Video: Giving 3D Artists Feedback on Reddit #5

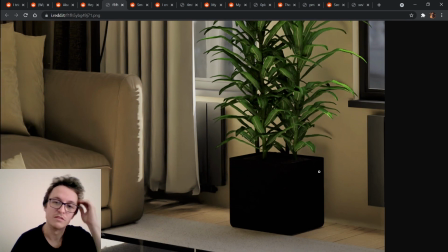729s
I'd just be exploring that. Adding some slight reflections to the pot too, just to give it a bit more dimension,
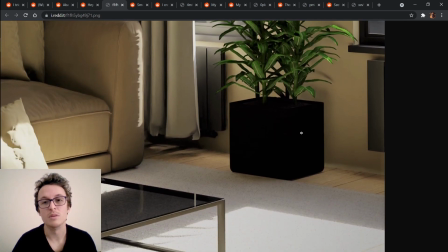738s
because at the moment it's just a black spot.
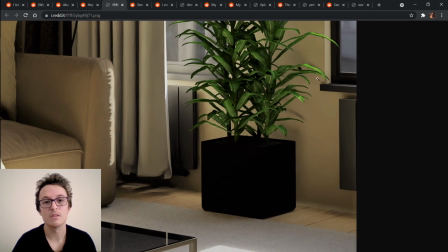740s
Adding a bit more of a bevel just around these windowsills and possibly this wall if you haven't already.
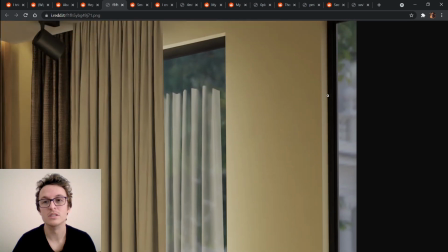748s
It kind of looks like you might have, but just to add just that little bit of extra detail so then light can be caught along there.
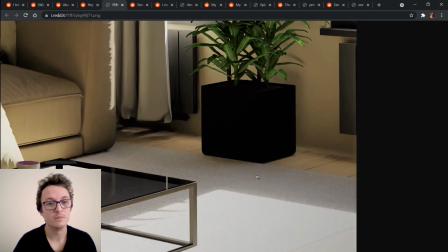759s
Floorboards seem to look really good, and
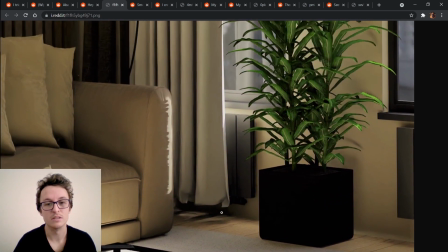764s
I like how you've probably used cloth physics on this just to capture the little movements there.
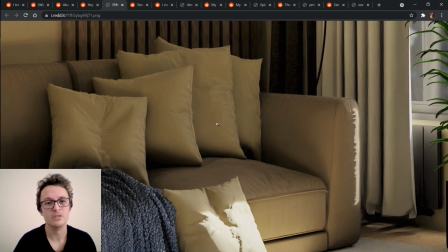771s
The pillows look really nice, except they look a bit too sheen for a pillow, so I'd be making them look a bit more matte.
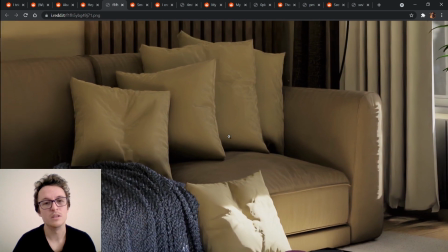777s
But in terms of modeling, they look really good.
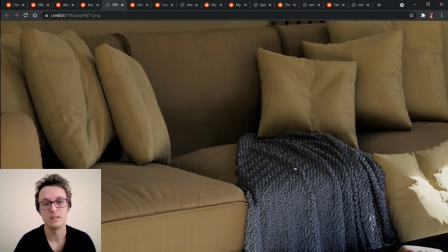781s
I really love this thing that you've got going on here, like the throw, and the lounge looks great.
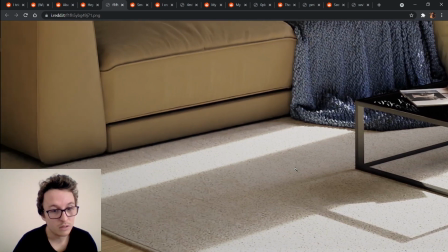790s
The rug was done really well. I'm really happy with that,
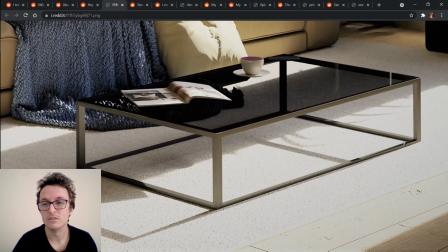798s
and I would just be looking into the thickness of this this piece here, as in, like, compared to this line here, it should just maybe be a bit thicker if it was the same sort of shape.
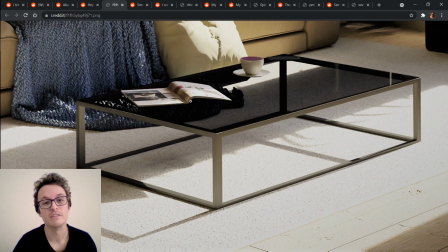810s
The magazine should have some extra pages that are lying flat, because not all the pages would be bunched up like that normally.
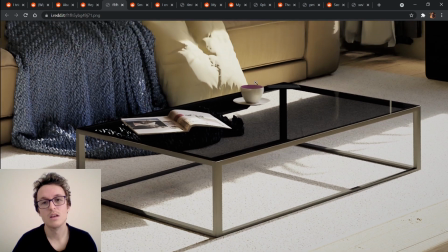819s
Like, it could just add a bit more realism to have a flat piece. And then lastly, with your mug, I can see
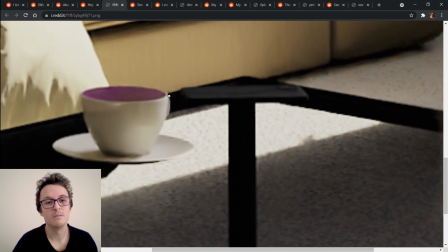829s
that you have the handle just here. To make it make a bit more sense, I would just rotate it around so we can see the handle clearly. It doesn't need to be all the way around, but just seeing it a bit more clearly, because at the moment it just looks like a strange bump, just to give it a bit more context.
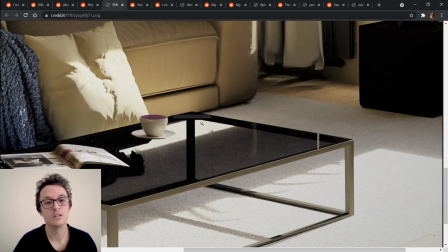846s
You could also probably move the phone over here a little bit more, maybe in, like, so it has a bit more of a silhouette, because I haven't noticed that until right now, and I've been looking at this piece for a bit beforehand.
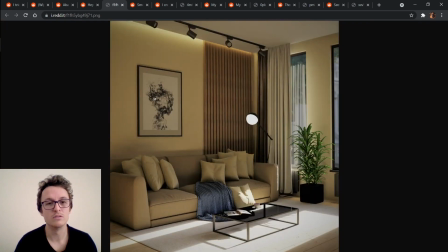863s
Okay, yeah, that's all I would say about that. Overall, really good piece. Like that, the picture frame, it was great.
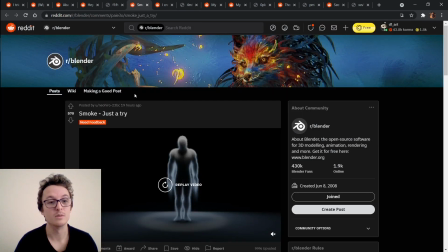869s
It's quite a simple thing, but it's really good. Okay, next one. We've got Nihiro 23 BC.
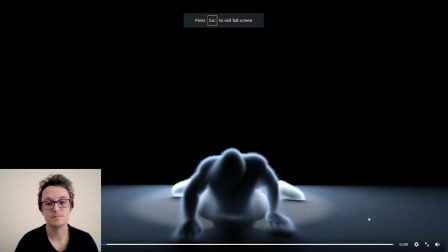877s
Smoke, just try. Okay. I don't think this has any sound anyway.
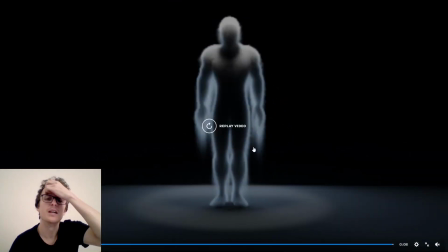884s
Alright, so I would say that with the animation, you've probably got it from somewhere like Mixamo or something, and
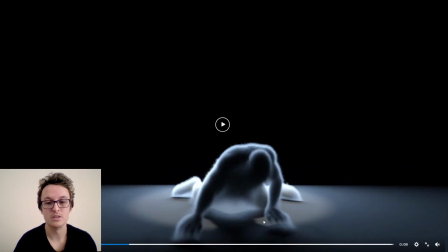892s
So I'm not going to critique it all on the animation, except for the fact that the hands don't actually go on the ground,
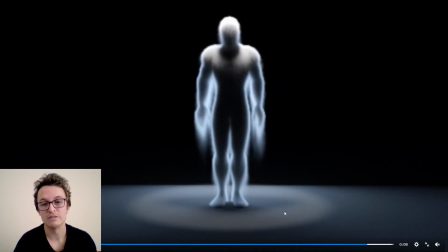900s
which is something to look into. You've got a few little strange artifacty shadows here, probably just by the settings.
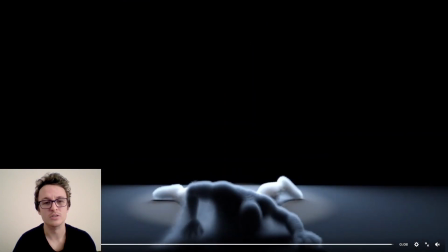908s
Like, I'm not going to be too harsh on you, because I would say that this was just like an early thing,
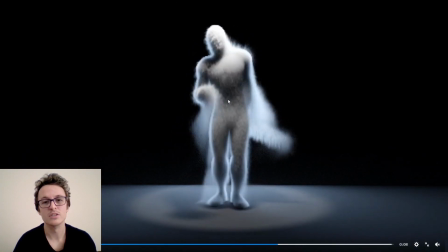913s
but also make some variation in the sand falling,
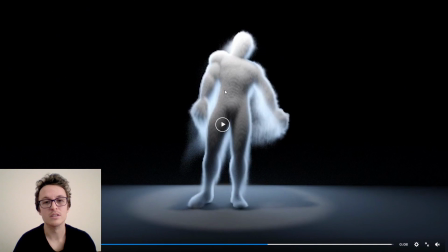919s
because if I can get a shot, you can see those nice bands and stuff, like the contours and stuff coming down. If you can just add a bit more variation to it so it looks a bit more natural, as well as maybe it piling up on the ground.
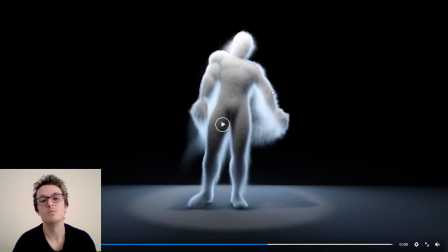933s
But I know that you said that this was smoke, so maybe removing gravity so that it can flow out a little bit more, maybe even just slight gravity so it will be flowing to the ground. Again, this is still an experiment.
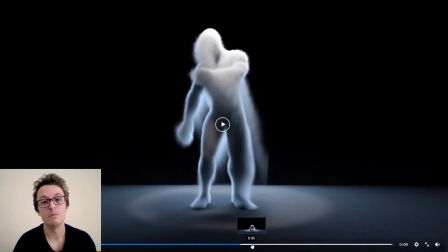945s
I like that you've used a light from behind too, to really capture that sort of rim around it.
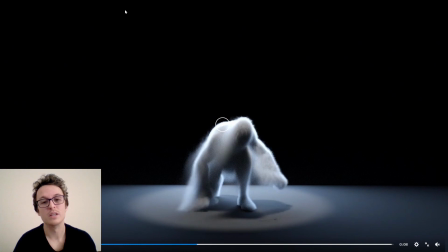951s
I would be considering maybe cropping this a little bit tighter, but that's just me.
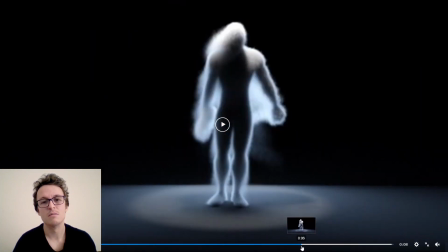960s
Like, overall, really good job. Yeah.
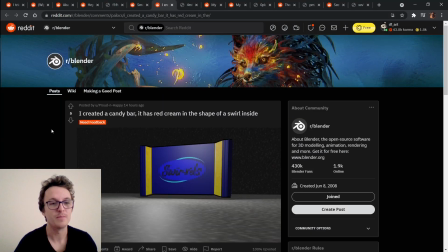966s
Okay, we got Proud and Happy. I created the candy bar. It has a red cream in the shape of a swirl inside. Can't see it, so I'll take your word for it.
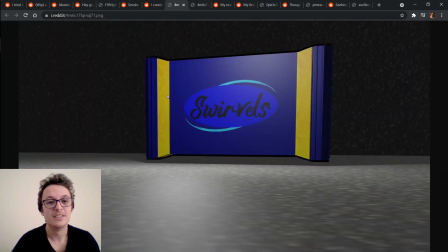976s
Alright, so pretty nice.